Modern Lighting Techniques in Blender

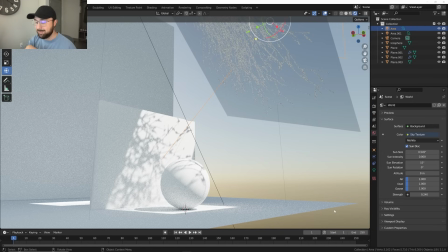Have a very bright light on something. If the dinging is my cat eating, but I'm not going to tell her to stop. Very bright light. And then have it reinforced with a very low light HDRI to fill in your shadows.
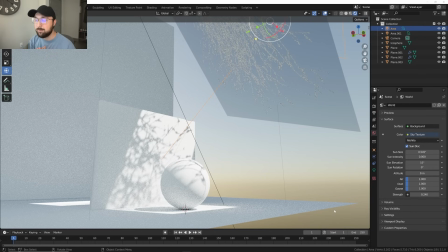That's really going to help you when you're filling in those shadows to make it look even, make it look nice. And in this case, just kind of make it look good.
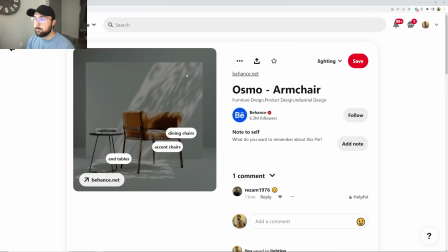And so that's how you're able to get soft lighting back here, bright lighting here, being reinforced.
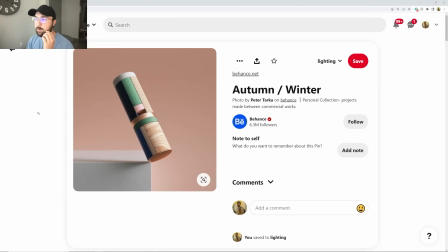All right, this one's cool. This is actually by one of my favorite artists, 3D artists ever, Peter Tarka. And so I did my best to kind of relatively recreate this so I can show you how to get soft lighting in this case. It's very similar to the last one, but we're going to do it anyway.
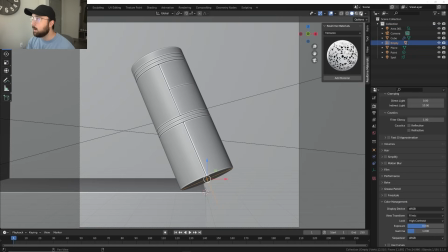No, it's not similar to the last one. Sorry. It's similar to the first one we attacked, but we still had some fun because I wanted to point out something we did here.
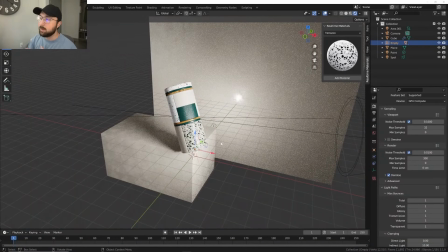There are three lights happening in the scene. There's an area light. So there's a point light hitting it here.
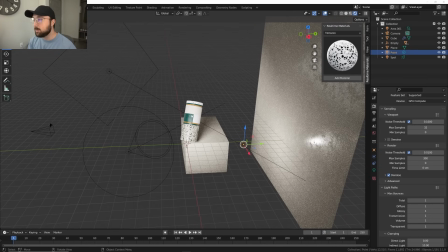There's an area light right back here doing that. And there's also a gray HDRI.
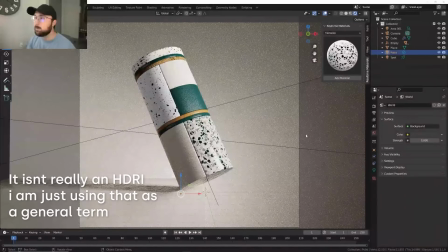So if we just bring that to zero, it is reinforcing a little bit right here using that just default gray.
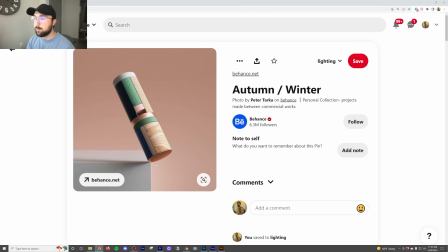Sometimes it's okay to leave it on. But what I noticed about Peter's render is there seems to be some lighting happening,
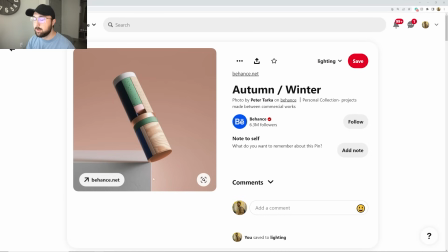not only lighting hitting here, but there's some lighting happening here. And I don't think it's caused by the one light hitting it. I think there's another light. I even think there's some lighting hitting it here, I think, but there's only so much I can get from this image.
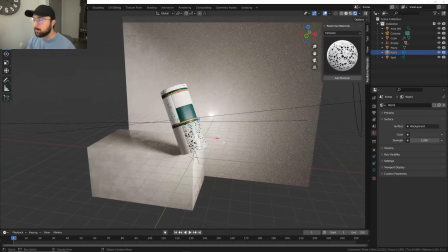So what did I do? So from the first, um,
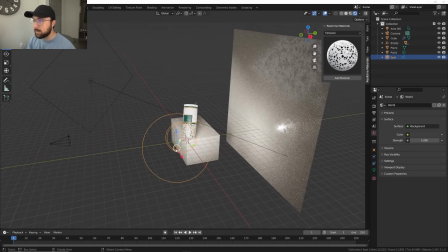from the first example I showed you, same exact thing, just had a very soft area light hitting it.
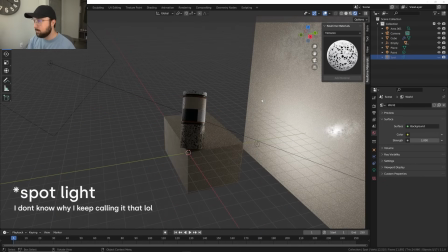So if I go ahead and kill it hitting H, now we just have that backlight.
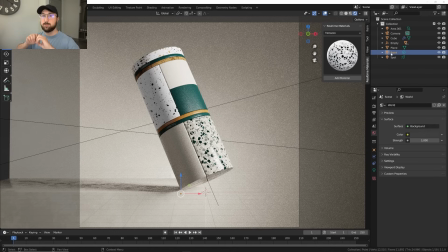Boom. And then what I did was I took a point light, which just spews light everywhere and 360, just all over the world.
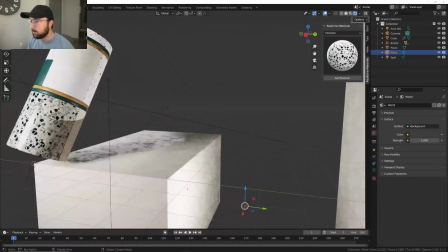Um, right. right here. So it's hitting here, it's hitting everything, but the point is it does that.
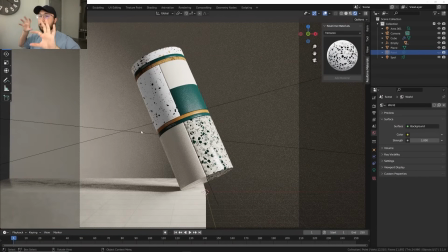See how it's really dark? So we'd have to kind of figure out maybe like, oh, maybe we should do HDRI lighting. I still want it to be kind of dramatic in a sense.
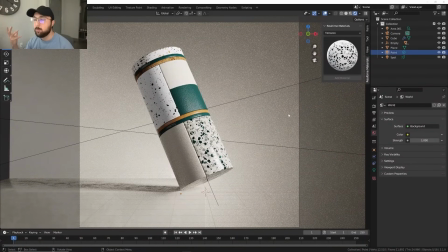So we popped a light back there to goof with your background and goof with your focal point. So we have a bright focal point here, bright focal point here, and it kind of works together and meshes everything together.
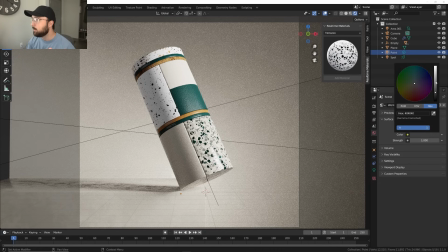and in this case instead of using an hgri we just kept it out of gray so if you feel like you did that it would do that um but that's how this is pulled off soft lighting but kind of dramatic in the sense that this is still like you have a harsh shadow
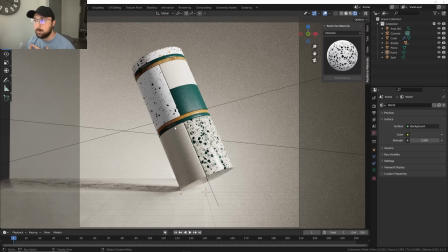that's kind of the difficult thing like i want to be soft lighting but i don't want it to be so soft that you can barely see shadow
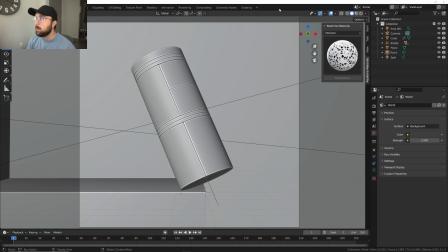um in this case you can because you can do it here and if you want to see the render the render is actually very clean and
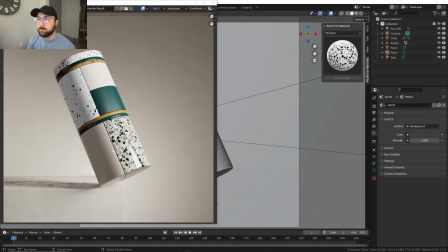very easy to look at. So this is the final piece. It's very nice. It looks great.
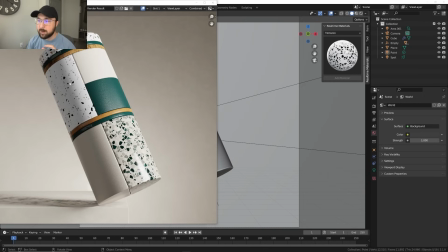Where you have harsh enough shadow, still easy to look at, harsh enough shadow here,
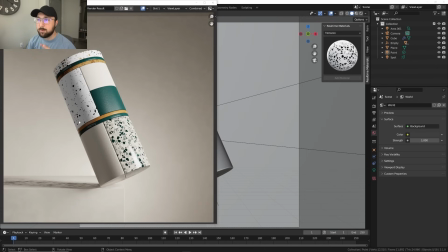but it's a very clean, very pretty lit scene that's just nice. It's nice to look at. Also shout out to Peter Tarko, whole scene here. He's amazing. Study his lighting.
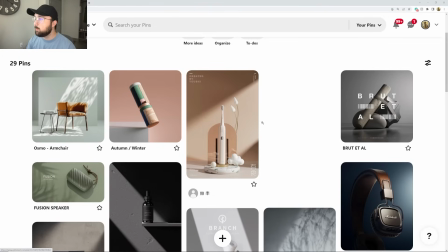His Instagram is amazing for studying lighting. So another one I wanted to show, so another piece I wanted to show was this right here.
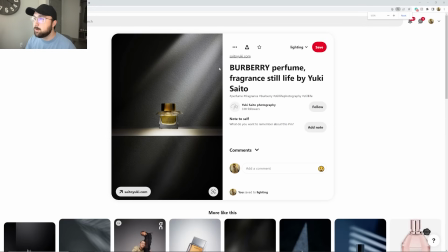Zoom out a little bit. Notice how you have these streaks. Maybe there's an object in front of the light, but it reminded me of a type of light, but it reminded me of a really cool type of light that maybe you haven't heard of.
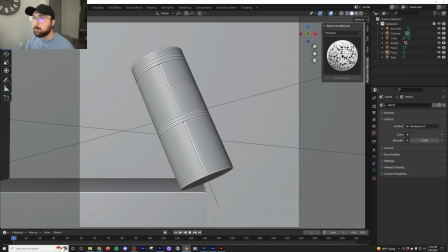It's called an IES light. And so the way you can kind of tackle these really cool looking lights is, let's see, IES right here.
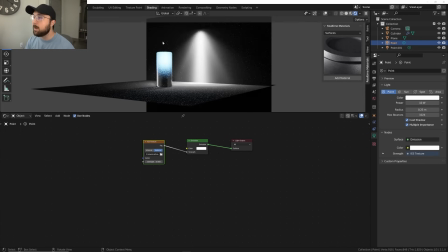So I'm going to go ahead and show this. So notice how, I'm going to go ahead and show this.
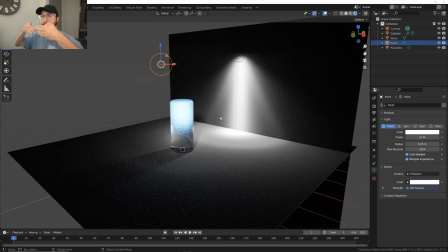So notice how there's some detail in this light. It's not just one flat, like shootout of light.
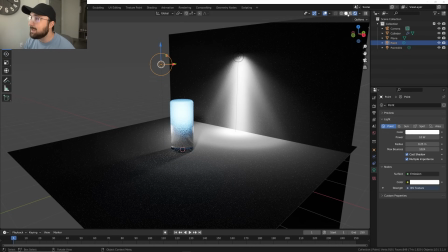It actually has something interesting going on and that's called an IES light. I'll show you how to use those, but I'll show you what they are.
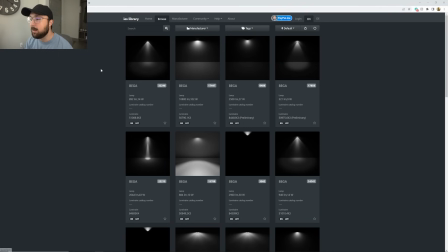And there's a website called IESlibrary.com. It's just full of just free IES lights.
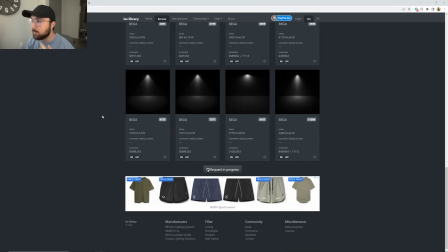Here's IES lights. And it gives you data from, I think, like real actual lights.
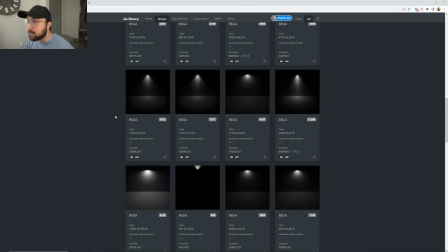If you're doing a lot of architectural rendering, like I need this exact type of light, you can get them with IES lights rather than putting objects in front of lights and trying to make it look like that.
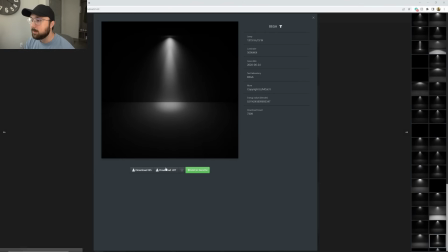So the way it would work is you would just go here and go here, download IES.
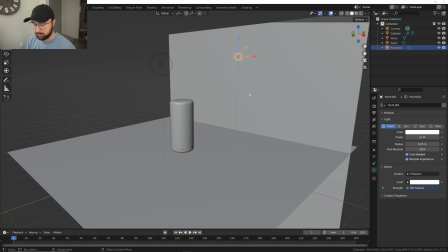Then what you would do is you would go ahead and get in a point light. So you Shift A right here, point light, boom.
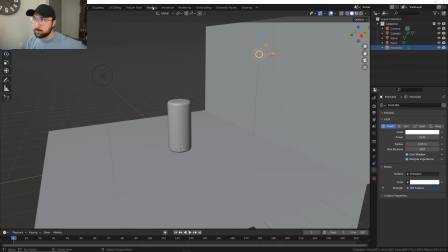All right. And what happens now is you have to go into the nodes. So you click on shading and then you'll have your object.
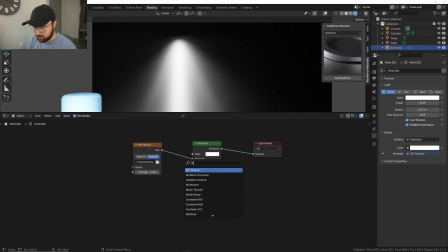And so what's going to happen is you would just go ahead, Shift A, search, IES, IES texture, and then plug that into your strength. And then you would just go ahead and put in your file and then you can play with your color within the IES light.
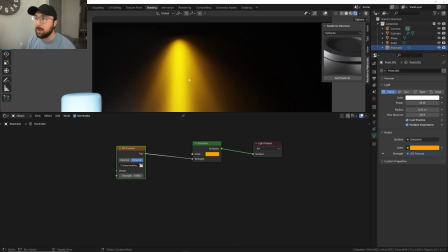And what that's going to do is it's going to allow you to have some more detail in your light.
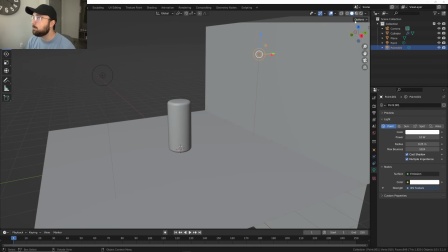And then I also, looks like I took the same light and I pointed it.
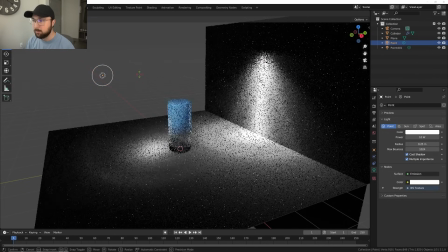So if we have this light here, I'm going to hit R. I'm going to hit R. See how it has some detail there?
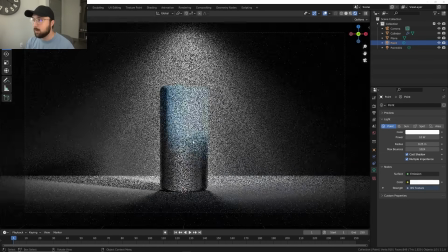And then I pointed it there onto my model. This is very quickly made. Not a very pretty scene.
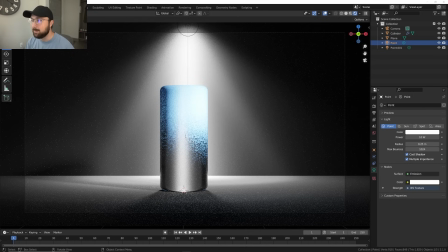But it talks to you about IES lighting, which is really, really fun and very, very cool. And I think very useful if you are trying to get something realistic and something interesting.
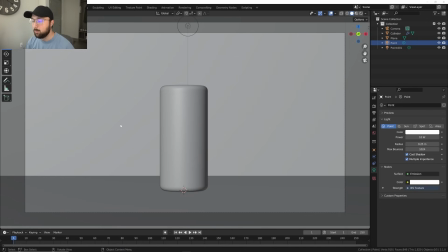An IES light is really going to be a good use case, you know, depending on the scene.
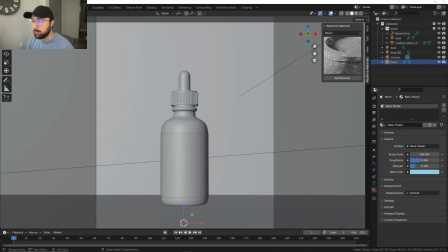Now, the last one is something I'm seeing a lot and something that I really, really like seeing and doing in lighting.
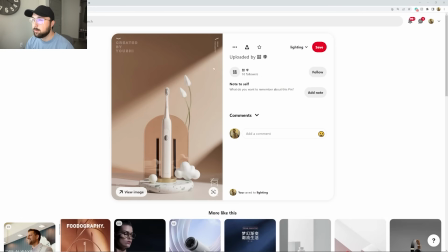And that's these pieces where it has these streaks. and on my Patreon I did a product rendering,
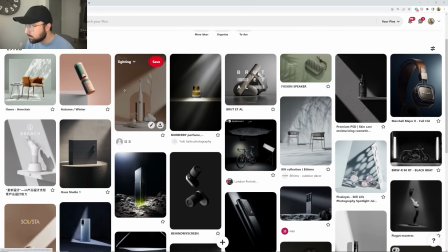two product rendering tutorials, and I did one of these with that. You're seeing that a lot, so I think I highlighted a few.
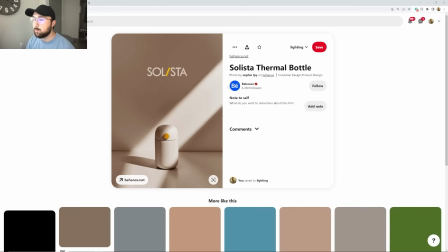Like this one right here implores the kind of the same idea of just this beam,
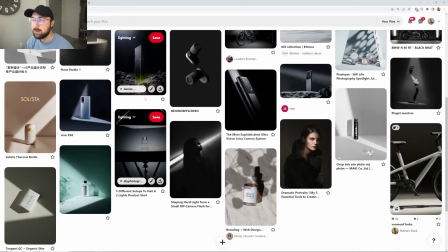this beam coming down, and you can also see on both of these, like I've said a couple times,
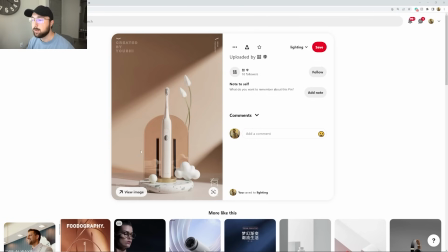really bright light accompanied by an ambient light to fill in your shadow and still give you some detail.
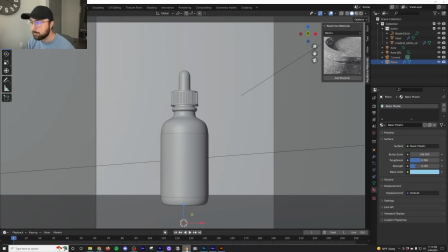So the way that that's pulled off is we're just going to go here to the render.
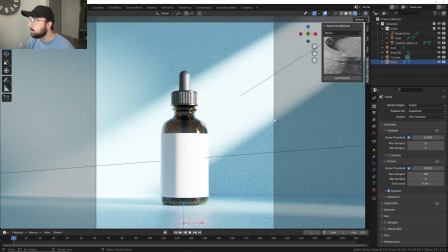You can see I kind of, I did it here very quickly. And what the, what we did was actually using area lights instead of using a point light. So instead of using spotlights, which are circular, um, I wanted to be able to use a light that was square or even rectangular. That's going to give me control over the actual beam rather than being a curve at the end of it.
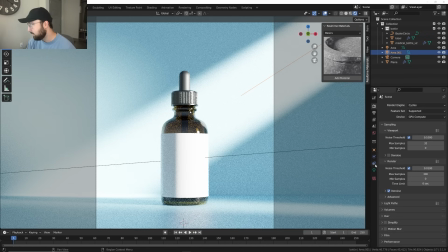And again, with these lights, the area lights, remember I mentioned spread. So let's see, which one is this? So if I did a spread of one, see how just, bam, super, super hard shadow. But in that case, I did five. So it's still soft on the edges, hard enough.
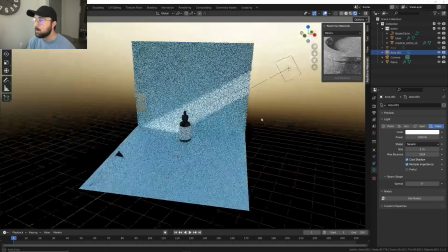And then I accompanied it with another area light that's hitting it.
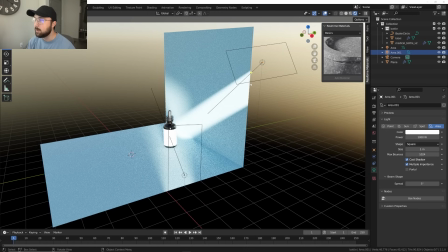So if we look at our scene here rectangular light going down this direction
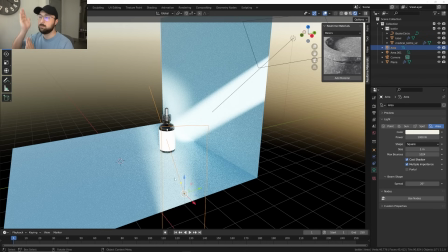and then another long skinny light hitting our object so you're getting these two point lights and then of course accompanied by a very low we're
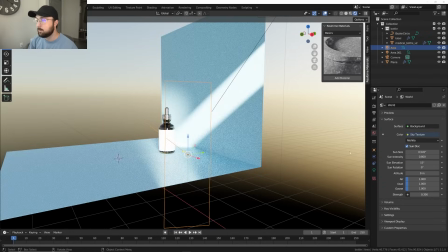still using the sky texture with a Sun intensity of zero and this one looks
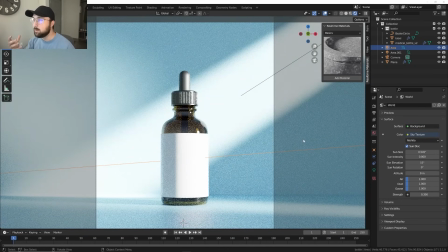like the strength of 0.3 that creating this really dramatic scene for our product and this really keeps those lighting and brings your eye to the product, the focal point, and it looks really, really cool and really effective for creating lighting.